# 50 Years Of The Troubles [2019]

Why did you make that film? Well I think that the betrayal of Republicans was very much this idea of people who were psychopaths, terrorists, criminals, whatever you want to say. Generally, people who were beyond the law. In terms of what their politic was or why they were motivated to do this, it wasn't really elaborated on. So in terms of writing H3, what we wanted to show was that the people who have been involved in conflict,
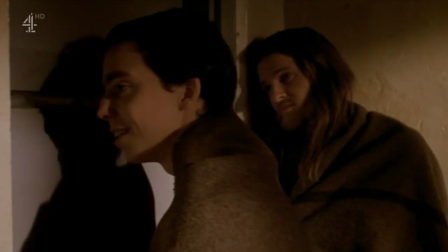1790s
regardless of what the Republicans side or Union side or British Army side or just basically ordinary people.
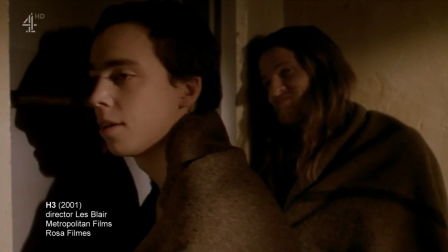1796s Who's top of the first division? Villa. Who?
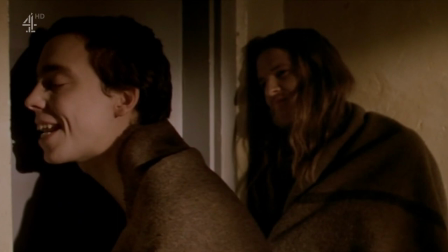1803s Villa. The big Birmingham 3-0 last Saturday. Ipswich are second. And I Celtic do it.
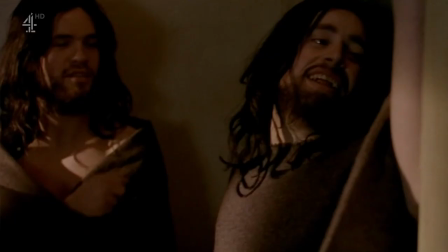1809s They're top. Go on, Celtic.
There was a scene in it where a young guy comes in and he's been asked about the football teams.
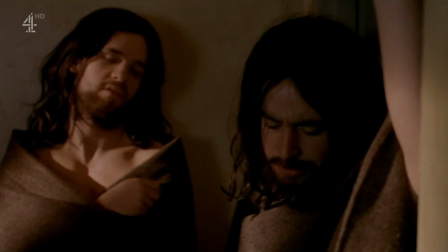1817s
The football teams are Man United and Liverpool and Celtic and about who's in the charts these days and it's not about IRA things or political things.
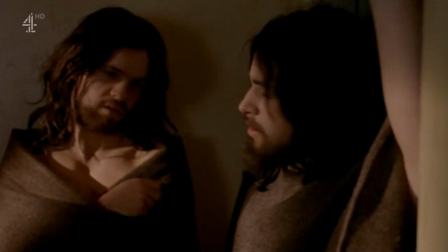1827s
I know there's sing songs and there's laughter and it's basically we're trying to show the humanity of people in it, as well as the circumstances that were there and the hard decisions that were having to be made. But yeah, so it was to, I suppose, challenge maybe what we've seen as the other images that were put out at that time, which again have now changed in the later years. Like, hunger was made and, you know, it was praised and won the Palme d'Or, et cetera. But that was my motivation, really, to do it. It was to tell what was a very important part of history here, and my also personal history.
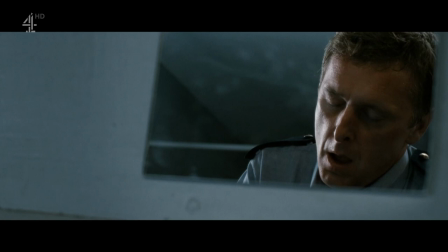1868s
And what to say about director Steve McQueen's Hunger. After seeing it, Hollywood's hard-man films seemed weaker still.
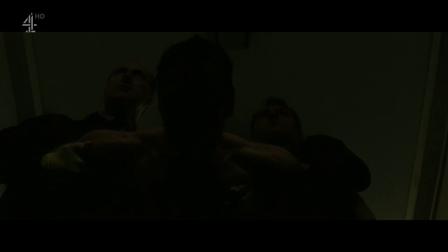1877s
They'd neither looked nor listened nor thought. Hunger did something else.
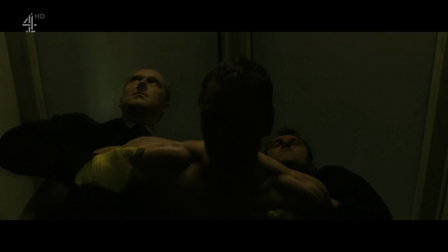1883s
It looked and listened.
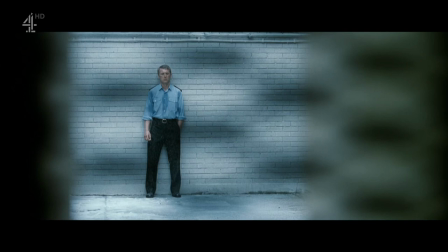1886s
It showed us bodies as battered as those in Dutch Pieta paintings and bleeding knuckles and falling snow. The small war I knew and the medium of film that I loved were getting closer together. They were combining. I think one of the most cinematic things ever made about The Troubles wasn't a piece of cinema at all. It was a 39-minute TV show from 1989 directed by Alan Clarke. In The Troubles we were used to the cliches, you know, the love across the barricades, the thriller, the psychopathic terrorist, the romantic freedom fighter. This film had none of these. It was just a picture of 18 assassinations.
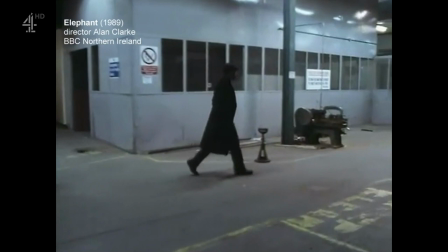1957s
people walking through space killing other people we didn't hear who the killers were or who the killed
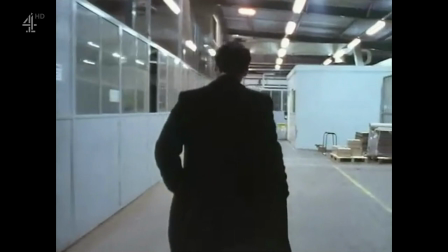1963s
was there's almost no dialogue almost no music utterly spare and
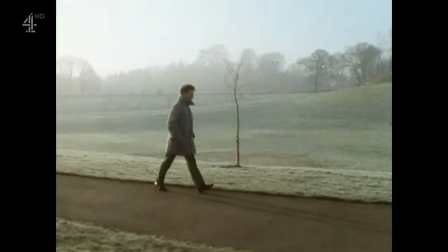1969s
boldly cinematic because of the sense of space the sense of being there it
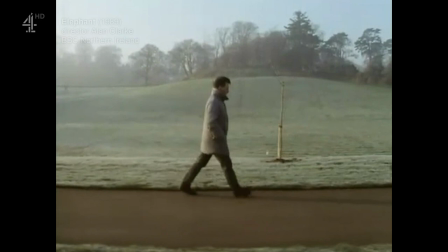1978s
used a steadicam in a remarkable way constantly going through
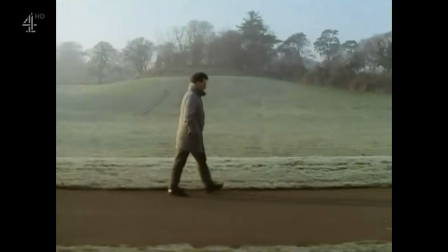1983s
these industrial spaces or these grasslands that were supposed to be Belfast.
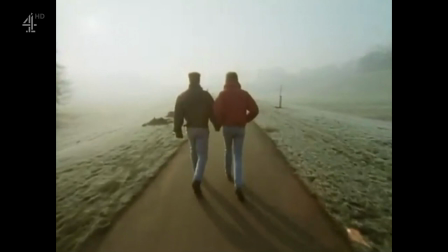1988s
The Steadicam in this film made us think of Stanley Kubrick's The Shining, those haunted corridors,
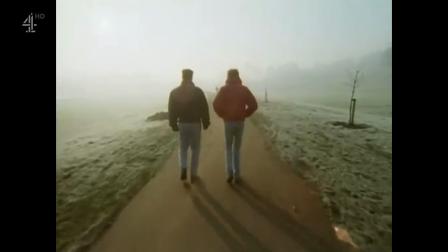1995s
or John Carpenter's Halloween, those haunted suburbs. Maybe Belfast was a haunted corridor or a haunted suburb also.